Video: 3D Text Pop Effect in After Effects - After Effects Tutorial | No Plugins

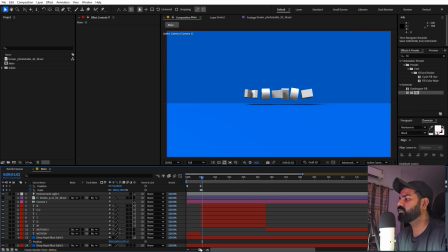So now we are done with our animation, and at last we can add a little bit of more character to this by simply offsetting them. So let's just offset them by one frame. So I'm going to quickly zoom in and let's just offset them by one frame, one after other.
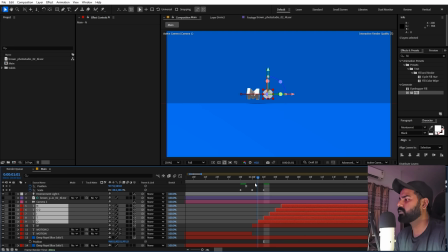And once you have offsetted it, we can select all of these layers. Let's go to the very beginning and I'm going to bring them back to this. Then you can hold on the Alt key, press the left square bracket.
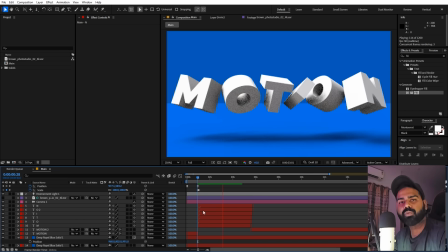So now if I press play, you can see the characters will pop out one after other, which gives us this more interesting look.
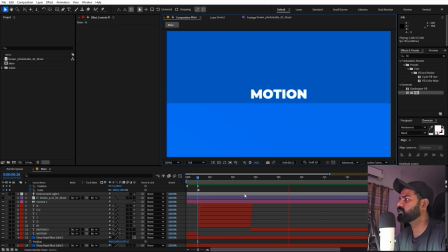There you go. And after that, they go back to their original position. There is one more thing. You can see the background colors are different.
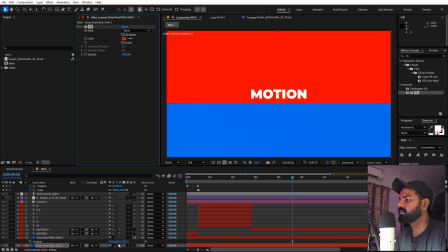So we can select this bottom one and let's just apply fill to this. This is not 3D one and we can just change the color to this. So now you can see our color is even and we will have this very nice shadow over here.
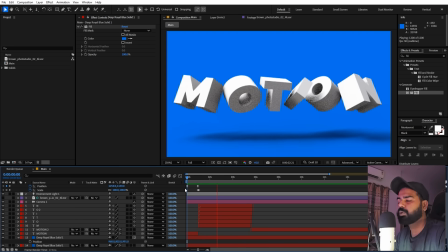So this is how you can create these kind of 3D text popping effect in After Effects without using any third party plugin.
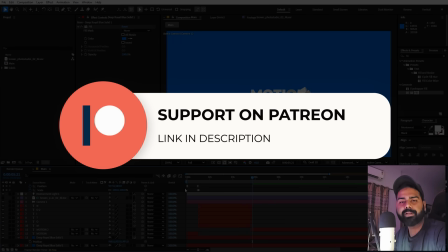Now the project files for this tutorial is available on Patreon. So if you're supporting me over there, then you can download it from there. And if you're not, then you might consider it because you will get access to the tutorial project files, exclusive templates and all the other advanced VFX and CGI tutorials that are available only on Patreon.
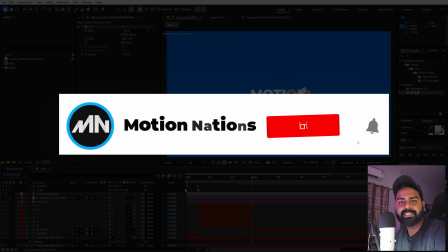So make sure to check them out. Link for that is in the description. And with that being said, my name is Abhishek and I'll see you in the next one.